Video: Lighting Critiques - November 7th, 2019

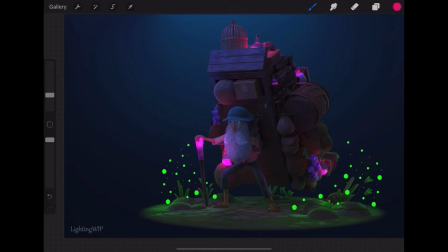[8:11]
Now the magenta light, the purpley light, and this light and this light combining equals gray basically. So you're gonna have like a tough time at times like balancing these two.
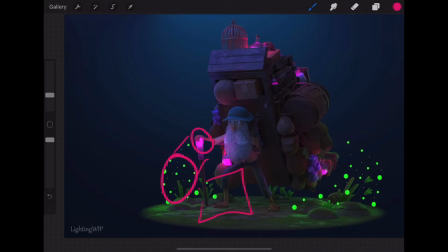[8:27]
So maybe you're right to kind of leave it isolated down here and then leave the magenta up here to kind of keep them segmented from one another. But just something to be aware of though. But overall, I think things are looking really, really well.
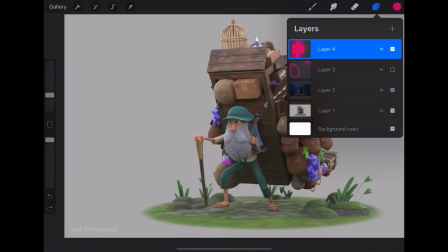[8:39]
I think maybe, let me look at the other version here. I'm wondering if we can get a little more contrast in the hat. Just a little bit more of dark values in there. It feels a little bit flat.
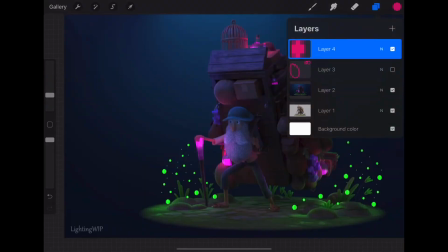[8:53]
Additionally, when you're in here, I love
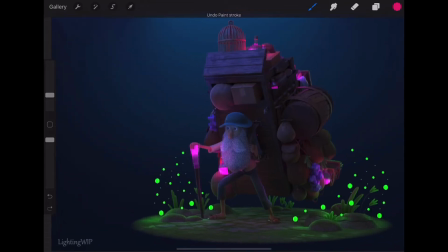[8:57]
this light up here kind of being inside this compartment of stuff. I'm wondering, and you can totally not do this if you want, if it would be cool to get light glowing out of here too. Just like a little bit pushing through, and maybe just like a little bit popping out of this bag.
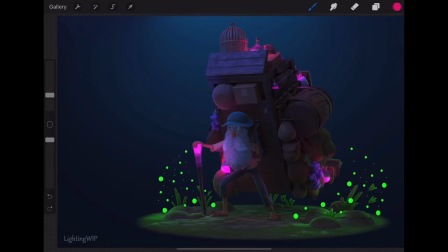[9:16]
Just a little bit, just a thought, because I really like some of the elements that it's getting. Beard is looking really cool. His skin's looking really nice. For a while, I thought this was floating.
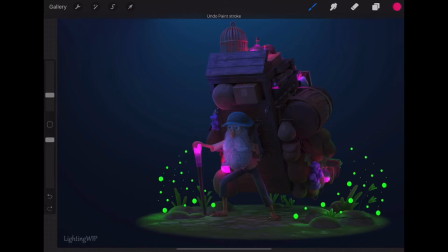[9:33]
Like I thought his foot was supposed to be on the ground. I didn't realize he was taking such a broad step. So you may need to run just some ambient occlusion for a couple things. One, to get that foot to ground, and then just like some of these connection points are a little bit lifted there.
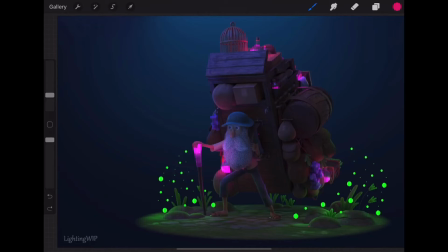[9:51]
But overall, I think this is looking really good. Now I want to jump into your other challenge.
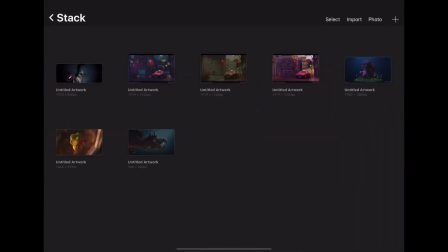[9:58]
the other thing that you did. Overall, the structure of these three, love that you are doing, love that you're taking this approach, right? Love that you're, this is such a strong thing to have on a demo reel, is all three of these shots using the same environment, the same scene, but with different reference, creating different looks.
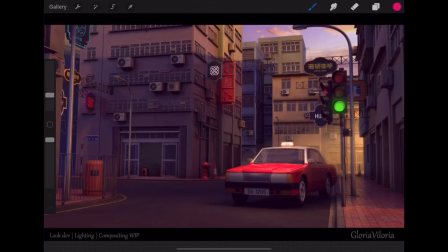[10:17]
One of the things that I hesitated on, and it took me a little while to set up for this critique because I was going back and forth,
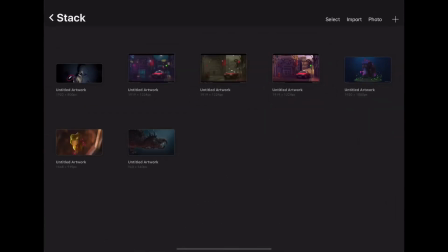[10:24]
and so I'm just going to say both things with these projects. One is that you yourself as a human being have a really nice style.
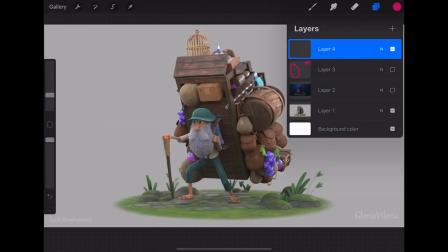[10:34]
Like you see it in both these versions here. It's not super contrasty.
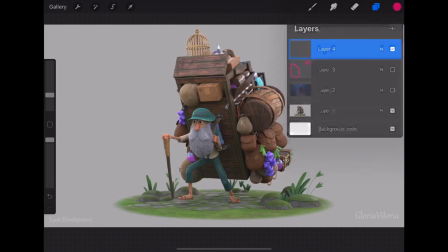[10:39]
It's a little bit like soft. It's just like a soft style. And that translates into all three of these, right?
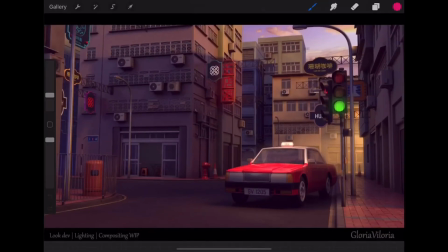[10:47]
Like there's a softness to it. There's not like a huge amount of contrast in this region. It's pretty soft.
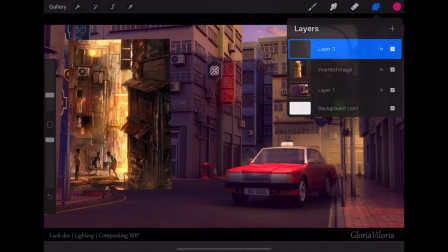[10:54]
Versus like your reference, here where there's like a lot of brightness coming in here versus your bright value over here.
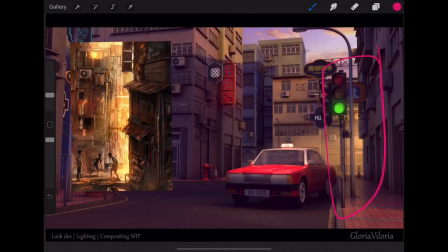[11:04]
Now, where my struggle came in was like, do I suggest that you push against your own style a little bit, or do you just like ride your style till the end? And what I think is that in one of these three,
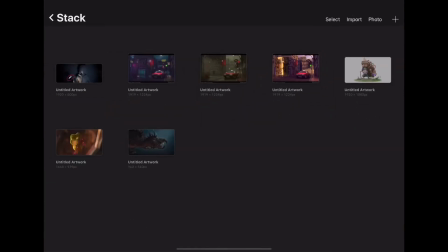[11:23]
I think you should push a little bit further, and I think it actually should be this one.
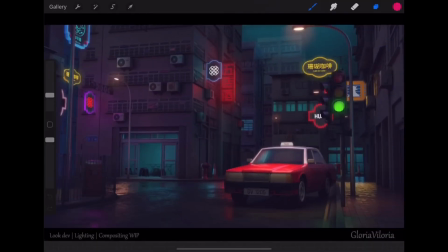[11:30]
Because looking at the reference, there is a lot of really cool things that can happen with like these dark values in the foreground. Again, this is the shadow in the foreground. This is the shadow in the deep background.
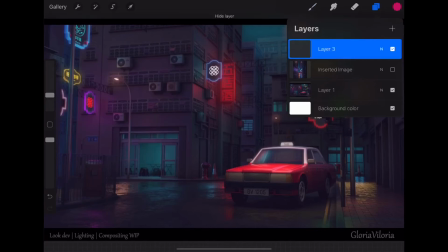[11:45]
And you can see those values are very, very different. And I think that you have a similar opportunity here to create some darker shadows and darker shapes here, over here, maybe a little bit in this building here, and then allow them to lift back here.
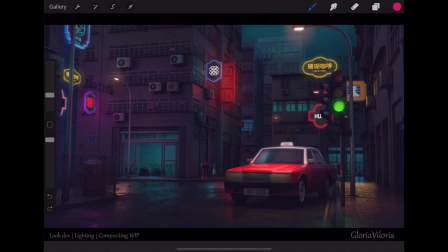[12:00]
So this would be like section, these would be like darkness value, and one being the darkest. So one's in here and under here and around here. This would be in like a value range of 2, and then these would be in the 3, and then maybe that one back there would be 4.
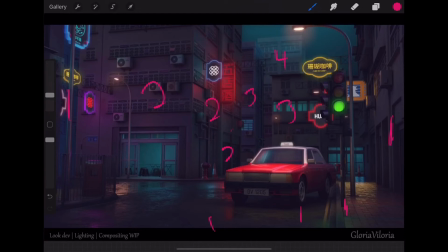[12:16]
You do have those elements a little bit, but I really think that we could push those more.
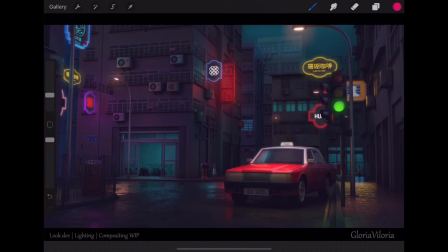[12:21]
But overall, also, I'm guessing that's your birthday and your initials there. Very, I think it's great. We do that kind of stuff all the time, so I think that's really nice.
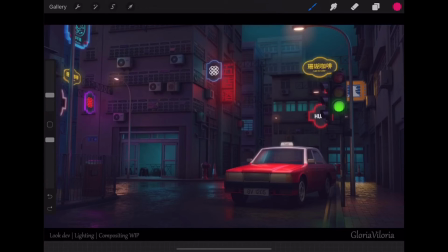[12:37]
Overall, I think that these scenes are working really well.
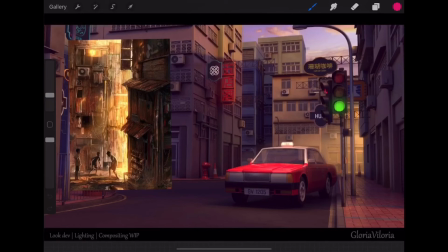[12:43]
Let me go through them one at a time. I'll start with this guy here. So I do think that you can take a cue from this reference a little bit and really,
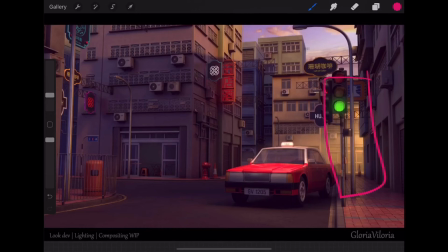[12:52]
I think you can push this harder because like this area down here just feels kind of murky,
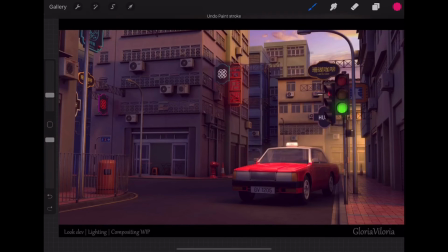[12:58]
and I think that you can really create some brightness coming in back here. I think that you can clear off a little bit of the reflection off of this windshield. I think that you can get some more action happening back here in this wall. Like this area is looking a little bit flat. I think you can get some more vertical variation.
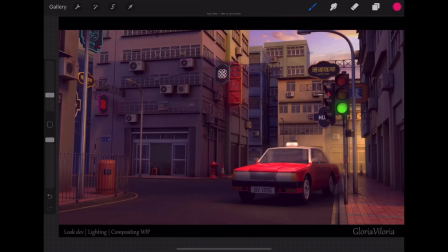[13:16]
Love this shadow creeping across here. That's really nice. Love some of the contact shadows of this. I'm just wondering if you can get some more soot and just kind of junk happening down here in this part of the building,
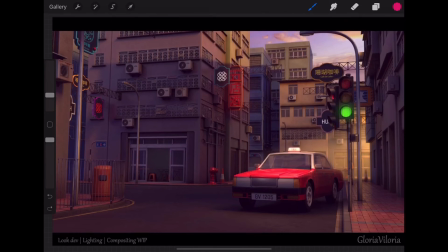[13:29]
and that fades off as you go up because that's something that kind of naturally happens. Additionally, if you can kind of break up this line here on the buildings, either with like a trash can or with something, just because that feels a little bit too clean.
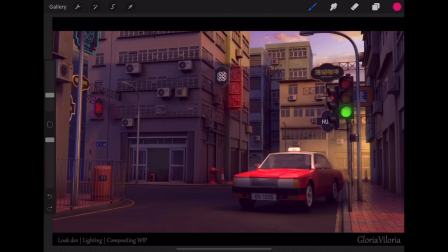[13:43]
Also, this brick feels a little bit too on the clean side. Your signage. Let's go to one of the other ones here.
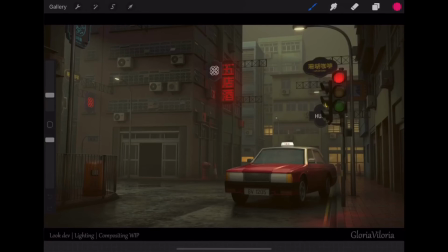[13:55]
By the way, if there's ever a shot that, like this shot fits into your personality and your style really, really, really well, and I think that you can continue to work with that. So in this reference, I do like that you see some of that.
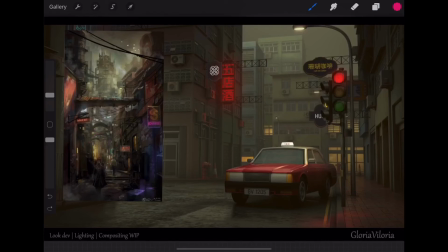[14:15]
I think maybe you can push those values inside these windows a little bit stronger. And then in terms of your signage, there kind of seems to be a haze that's over some of these, like this one, especially this one.
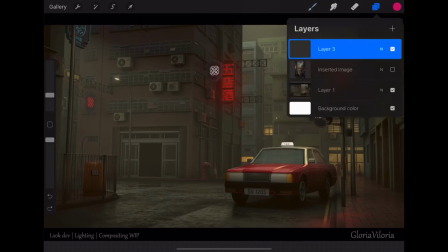[14:35]
And what you're seeing in the reference, which is kind of cool, is a
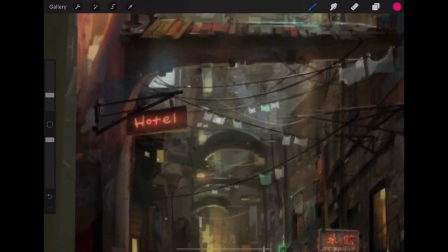[14:41]
more of like a brighter core, and then just like a slight haze.
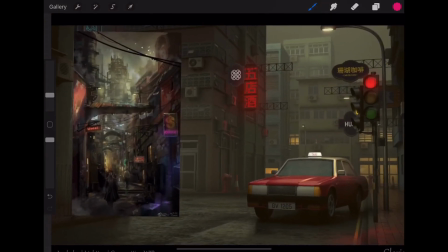[14:47]
So I think that your core value, because like there's like variation in it, right? There's
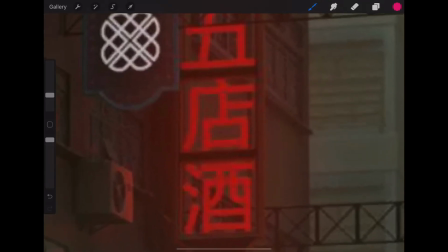[14:57]
there's some variation in like where this is kind of just like universally red throughout with just like a halo around it. I think inside here you can go like, oh, my pen's too thick,
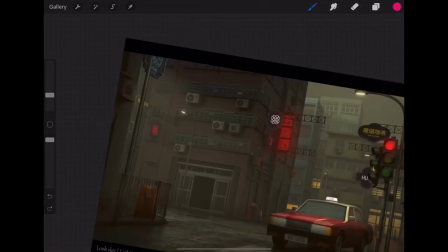[15:10]
but at the very inner part of it, you can go almost white and then allow that to roll off a little bit. The street lamp looks good. Nice reflections on those. But overall, I don't... I like this one the way it is. Again, I think the windshield's a little bit too dusty. I think we get more vertical variation on there. You've got darkness in here, so you don't have to worry about that on that one.
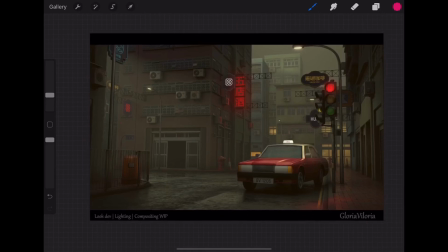[15:41]
Yeah, other than that, it would just be a matter of getting a little bit more detail in some of the city areas, if you can. But overall, I think that one's looking pretty good.
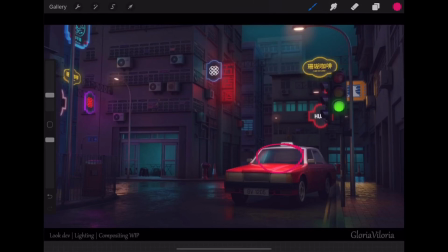[15:52]
And then this one, it would be cool to get more of these reflections into the windshield on that one. The reflection, again, looks a little bit hazy. It would be more of a crystal clear reflection. But again, with this one, I would just create a little more contrast. But yeah, man, you're killing it.
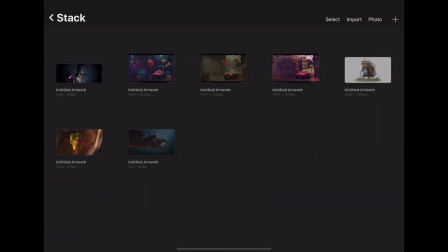[16:09]
I think you're doing a really great job. So that's everything for right now. You all are doing really, really well. I think that your projects are coming together really nicely. If you have any additional questions for me or anything that you'd like me to follow up on, definitely let me know.
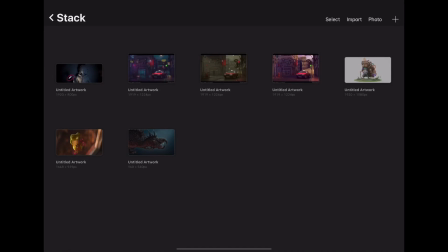[16:25]
And we'll keep going from there. But in the meantime, keep going, keep lighting, and I can't wait to see what you all are going to do next.